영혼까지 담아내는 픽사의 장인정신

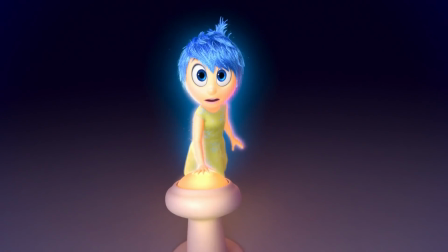우리는 픽사 애니메이션을 통해서 다양한 감정들을 느끼게 됩니다 기쁘고, 슬프고,
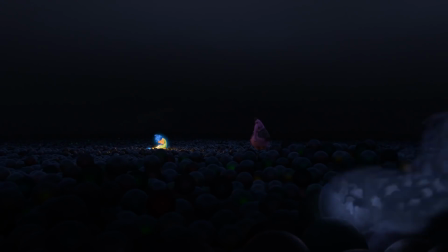화나고, 외롭고 때로는 기계로 만들어진 로봇에게서 사랑의 감정을 느끼기도 하죠
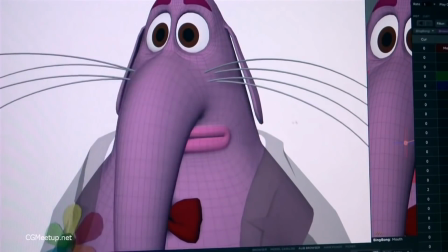하지만 생각해보면 픽사 애니메이션은 그저 컴퓨터로 만들어낸 허상에 불과합니다 컴퓨터 속 가상의 공간에서 하나의 점으로 시작해서 선이 되고 면이 되고 양감을 가진 입체로 만들어진 가상의 캐릭터
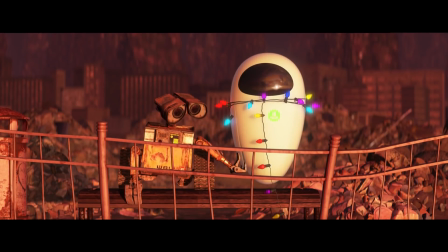이런 가상현실 속 허상에서 감정이 느껴지는 건 왜일까요?
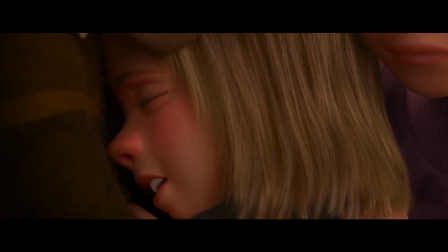이들에게 생명력을 불어넣고 영혼을 깃들게 하는 진짜 마법은 어디에 숨어 있을까요?
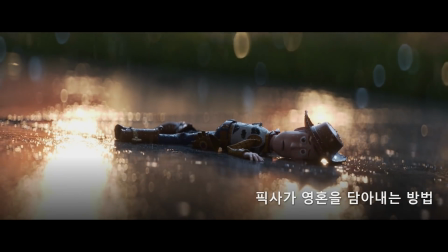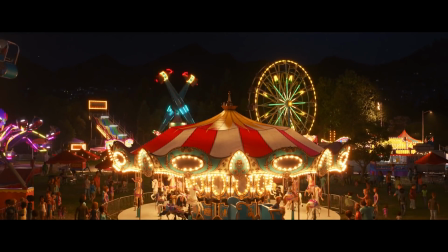우리는 종종 애니메이션의 완성도를 이야기할 때 이미지의 디테일에 초점을 두기도 합니다.
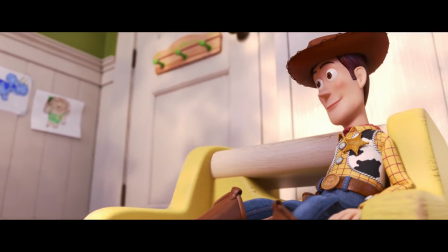한 땀 한 땀 정말 바늘로 깬 것 같은 우디의 질감 한올한올
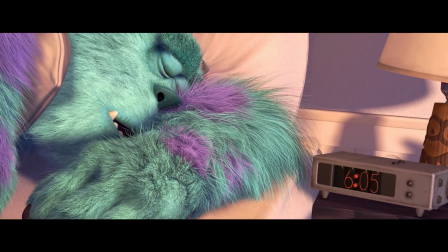살아 움직이는 것 같은 설리의 털 이렇게 세밀하게 또 실제처럼
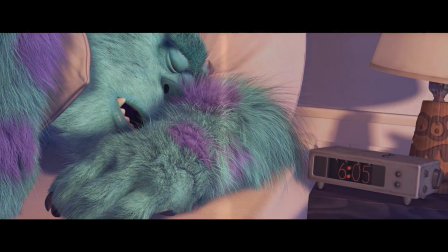그 모양과 질감을 표현하는 그래픽의 디테일이 어쩌면 픽사 애니메이션에서 영원히
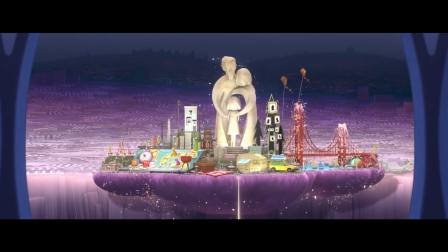느껴지는 주된 이유일지도 모르겠습니다 하지만 이 장면을 한번 보실까요?
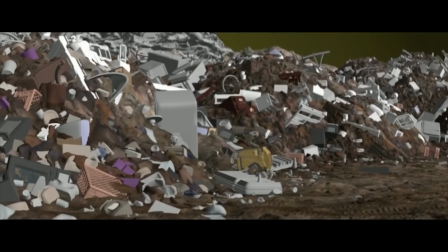온갖 물건들이 산더미처럼 쌓여있는 원리의 쓰레기장인데요 이 디테일만으로 사물의 감정이 느껴지시나요?
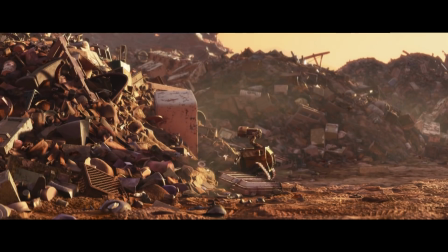하지만 지금은 어떻습니까? 아까와 똑같은 장면이지만 단지 컴퓨터로 만들어낸 허상이 아니라 실제 있는 듯한 양감과 질감이 고스란히 느껴지죠.
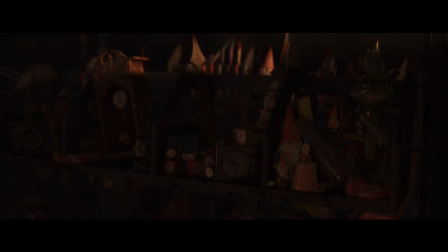이렇게 허상으로 만들어진 모든 요소들이 하나로 융합되어서 비로소 생명력을 갖게 되는 중요한 핵심은 바로 조명, 빛의 사용입니다.
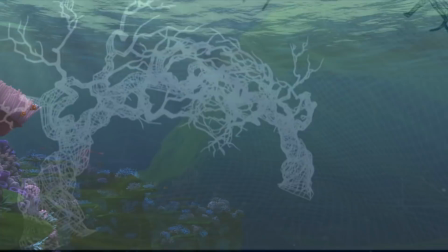애니메이션 제작진은 컴퓨터 속 가상의 공간에서 모델링을 통해 다양한 사물을 만들어내고 이를
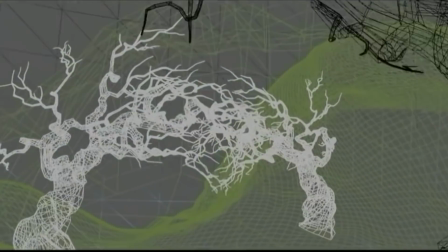실제처럼 보이게 하기 위해서 오랜 연구를 거쳐 가장 적합한 빛의 흐름을 찾아냅니다. 애니메이터들은 조명을 통해 이야기를 만들고 이야기에 어울리는 적합한 시간대를
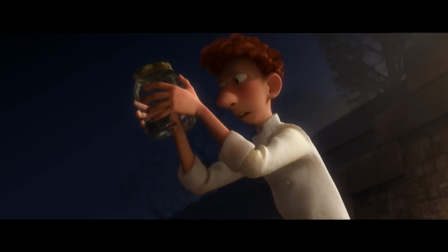표현하고 이야기가 전개되는 분위기를 더함으로써 비로소 감정을 만들어냅니다.
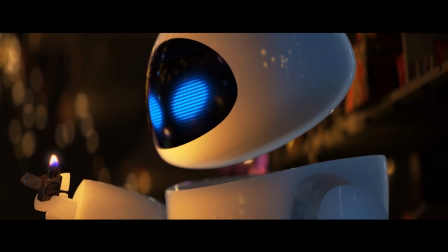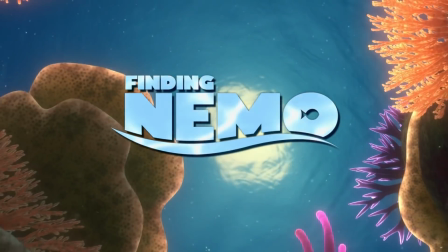잃어버린 리모를 찾아 떠나는 멀린과 도리의 모험은 바다를 배경으로 펼쳐집니다. 하지만 이 바닷속이라는 배경 분명 물로 가득한 세상이기 때문에
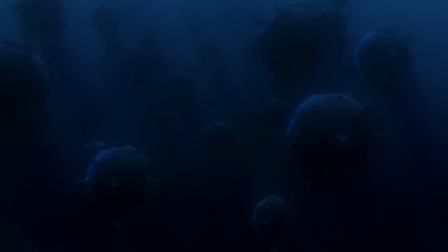육지처럼 그냥 둘 수도 없고 그렇다고 온통 파란색으로 칠할 수도 없을 겁니다.
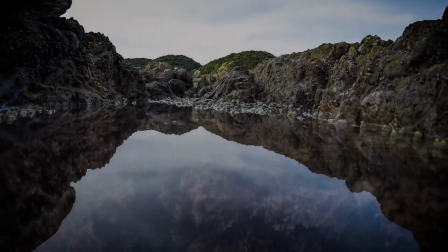픽사의 제작진은 이런 바다의 느낌을 표현하기 위해서 실제 바닷속에 카메라를 설치하고 다양한 시간과 장소에 따라 달라지는 빛의 흐름을 추적했습니다.
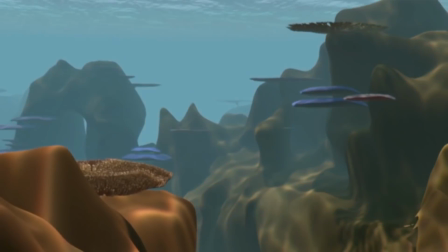그리고 이를 컴퓨터로 옮겨서 이미지의 요소들을 하나둘 빼고 더해가면서 과연 바닷속의 느낌은 어떤 요소에서 비롯되는지 오랜 시간 동안 연구했습니다.
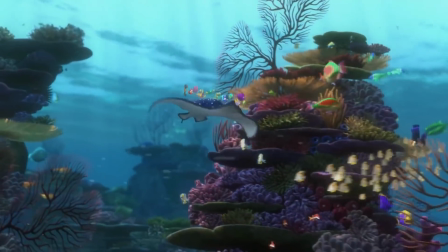너무도 다양한 요소들이 복합적으로 적용되어 있어서 하나하나 다 설명드릴 수는 없을 것 같은데요.
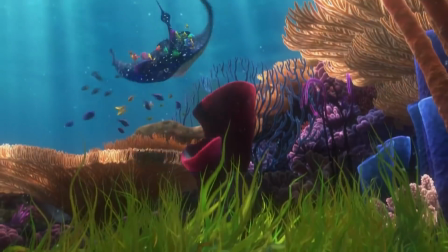관객들에게도 눈에 띌 만한 두 가지 요소가 있습니다. 먼저 수면 바닥에 비치는 햇살의 움직임입니다.
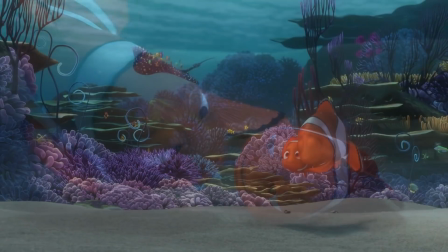물의 표면에 반사되고 투과되어서 만들어진 이 빛의 흐름은 수면의 깊이에 따라 카메라와 피사체의 거리에 따라 다른 모양과 색감으로 표현됩니다.
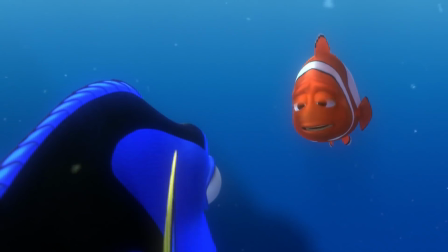또 캐릭터의 움직임에 따라서 미세하게 떠다니는 바닷속 부유물이 있는데요.
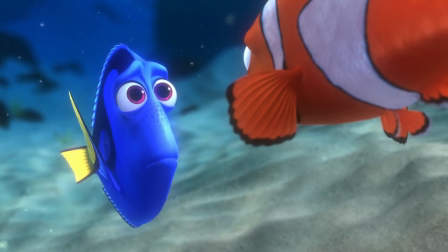눈에 잘 띄지는 않지만 미세하게 떠다니는 이 부유물의 존재 때문에 캐릭터의 동작에 따라 달라지는 물의 흐름이 표현되고 있습니다.
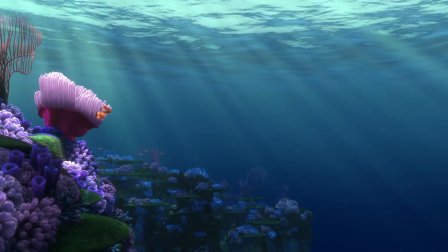이렇게 수년간 진행된 물의 흐름과 빛의 변화에 대한 제작진의 연구는 영화 전반에 생기를 불어넘는 가장 핵심적인 요소가 되었습니다.
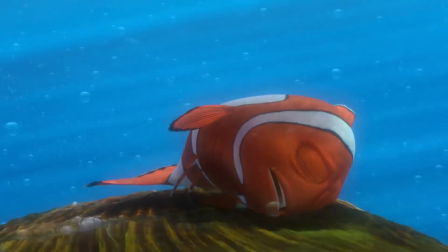이렇게 현실의 과학을 기반으로 만들어진 새로운 애니메이션 기술이 실제
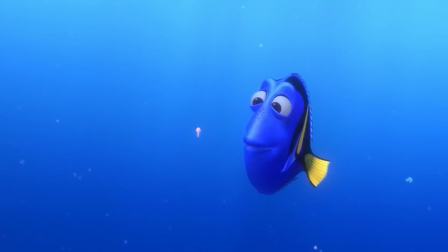바닷속을 표현할 수 없었던 이전까지의 예술적인 한계를 없애게 된 거죠.
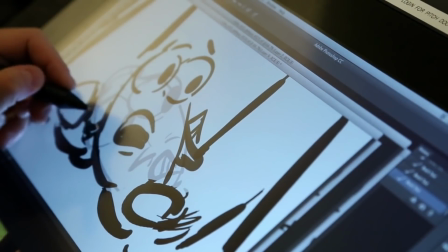이런 빛의 사용이 더욱 중요한 역할을 하게 되는 계기는 애니메이터들의 집착이 더해지는 때입니다.
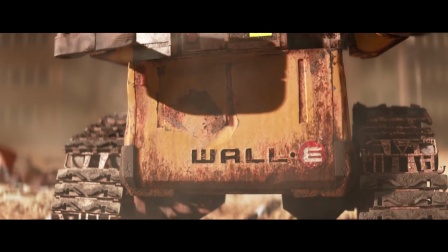2008년 픽사일명작 월리에서 주인공 월리는 사람의 형상을 한 휴머노이드 로봇이 아니기 때문에 얼굴도 표정도 심지어 대사도 없습니다.
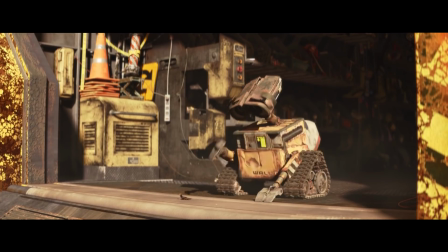얼굴을 대신하는 망원경이 원리의 모든 표정과 감정을 표현하고 있죠 실제 원리의 모델이 된 이 망원경에는
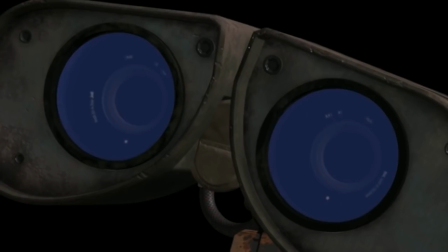3겹의 렌즈가 들어있었습니다 처음에 원리를 디자인한 애니메이터들은 이 3중의 렌즈를 과학적으로 고증해서 가장
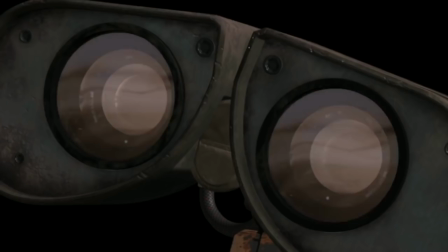사실적으로 표현했었다고 하는데요 이 렌즈의 투광을 늘려보고 줄여보고 또 빛의 반사까지 더해봤지만
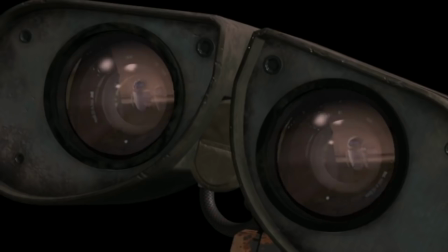아무리 해도 원리에게서 감정이 느껴지질 않았습니다 그렇게 기약 없이 수개월 동안 눈동자 하나에만 집착하던 과정에서
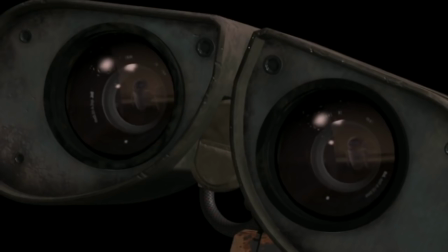정말 우연히 중간에 있는 렌즈가 어둡게 되는 설정을 적용했는데요 그제서야 동공이 있는 사람의 눈처럼 보이게 되었습니다
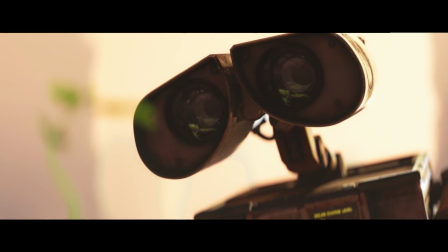똑같은 디자인, 똑같은 프로그램이지만 무수한 노력과 집착으로 비로소 픽사의 명작으로 남을 원리라는 주인공이 탄생하게 된 거죠
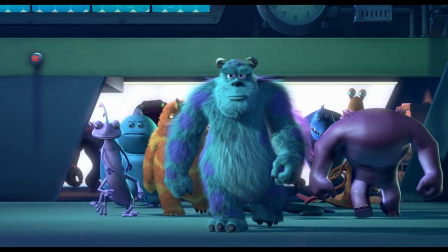실제 털보다 더 실제 같은 수백만 개에 달하는 설리의 털이나 셀
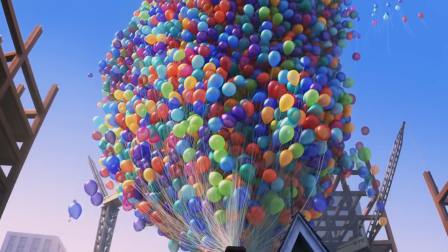수 없는 풍선들이 모두 다른 움직임을 보여주는 업의 풍선집 또 수백 개의
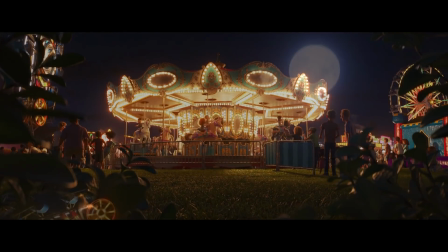전구 빛을 하나하나 별도로 모델링해서 실제와 똑같이 적용한 토이스토리
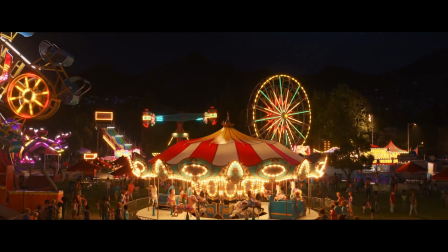4편의 카니발 장면은 단순히 발달된 컴퓨터 기술이 아니라 보다 현실 같은,
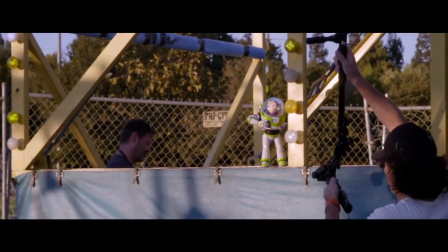보다 리얼한 장면을 만들려는 애니메이터들의 숨은 노력과 집착이 있었기 때문입니다
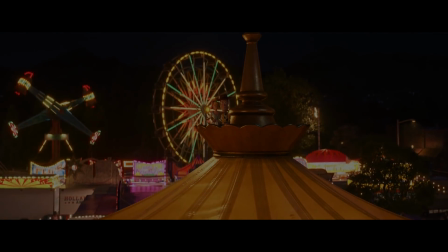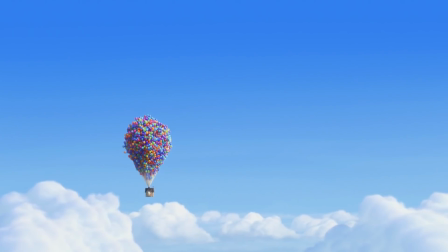영화는 앵글의 미학입니다 아무리 픽사의 애니메이션이 가상의 세상 속에 흥미진진한 이야기를 만들어냈다 하더라도
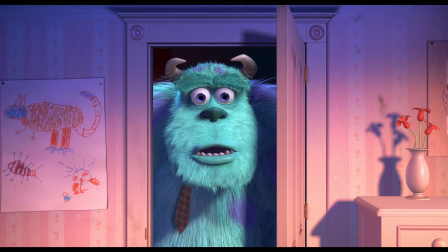이를 담아내고 관객들에게 보여주는 건 결국 카메라와 앵글입니다 지금 보시는 장면은 인사이드 아웃에서 슬픔이와
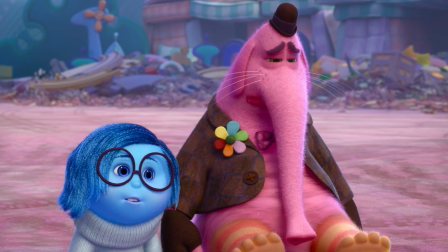빙봉이 이야기하는 장면인데요 이 장면은 컴퓨터 속에 구현된 가상의 카메라로 촬영되었습니다 가상의 카메라이긴 하지만
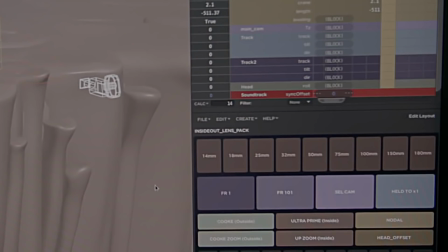현실 세계와 똑같이 초점거리와 심도가 다른 다양한 렌즈들이 적용되었는데요 만약에 이 장면에서 아웃포커싱이 거의
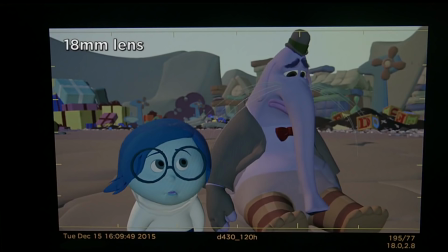없이 가까운 곳부터 먼 곳까지 모두 초점이 맞는 18mm 렌즈를 선택한다면 슬픔이와 빙봉이 나누는 아련한 감정을 제대로 담아낼 수 없겠죠.
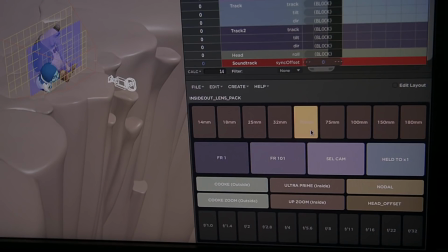하지만 카메라를 더 멀리 배치하고 50mm 렌즈로 담아내서 슬픔이와 빙봉의 모습은 선명하게
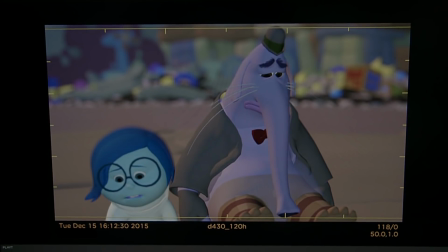멀리 보이는 배경은 초점이 흐려지게 촬영한다면 지금의 장면에 꼭 맞는 아련한 감정이 살아나게 될 겁니다.
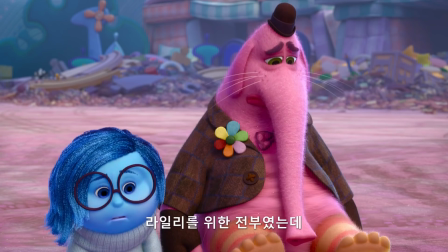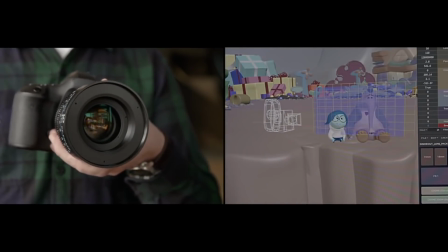이렇게 픽사의 영화들은 컴퓨터로 만들어낸 세상이지만 이를 담아내는 카메라의 컨셉은 현실 세계와 동일합니다.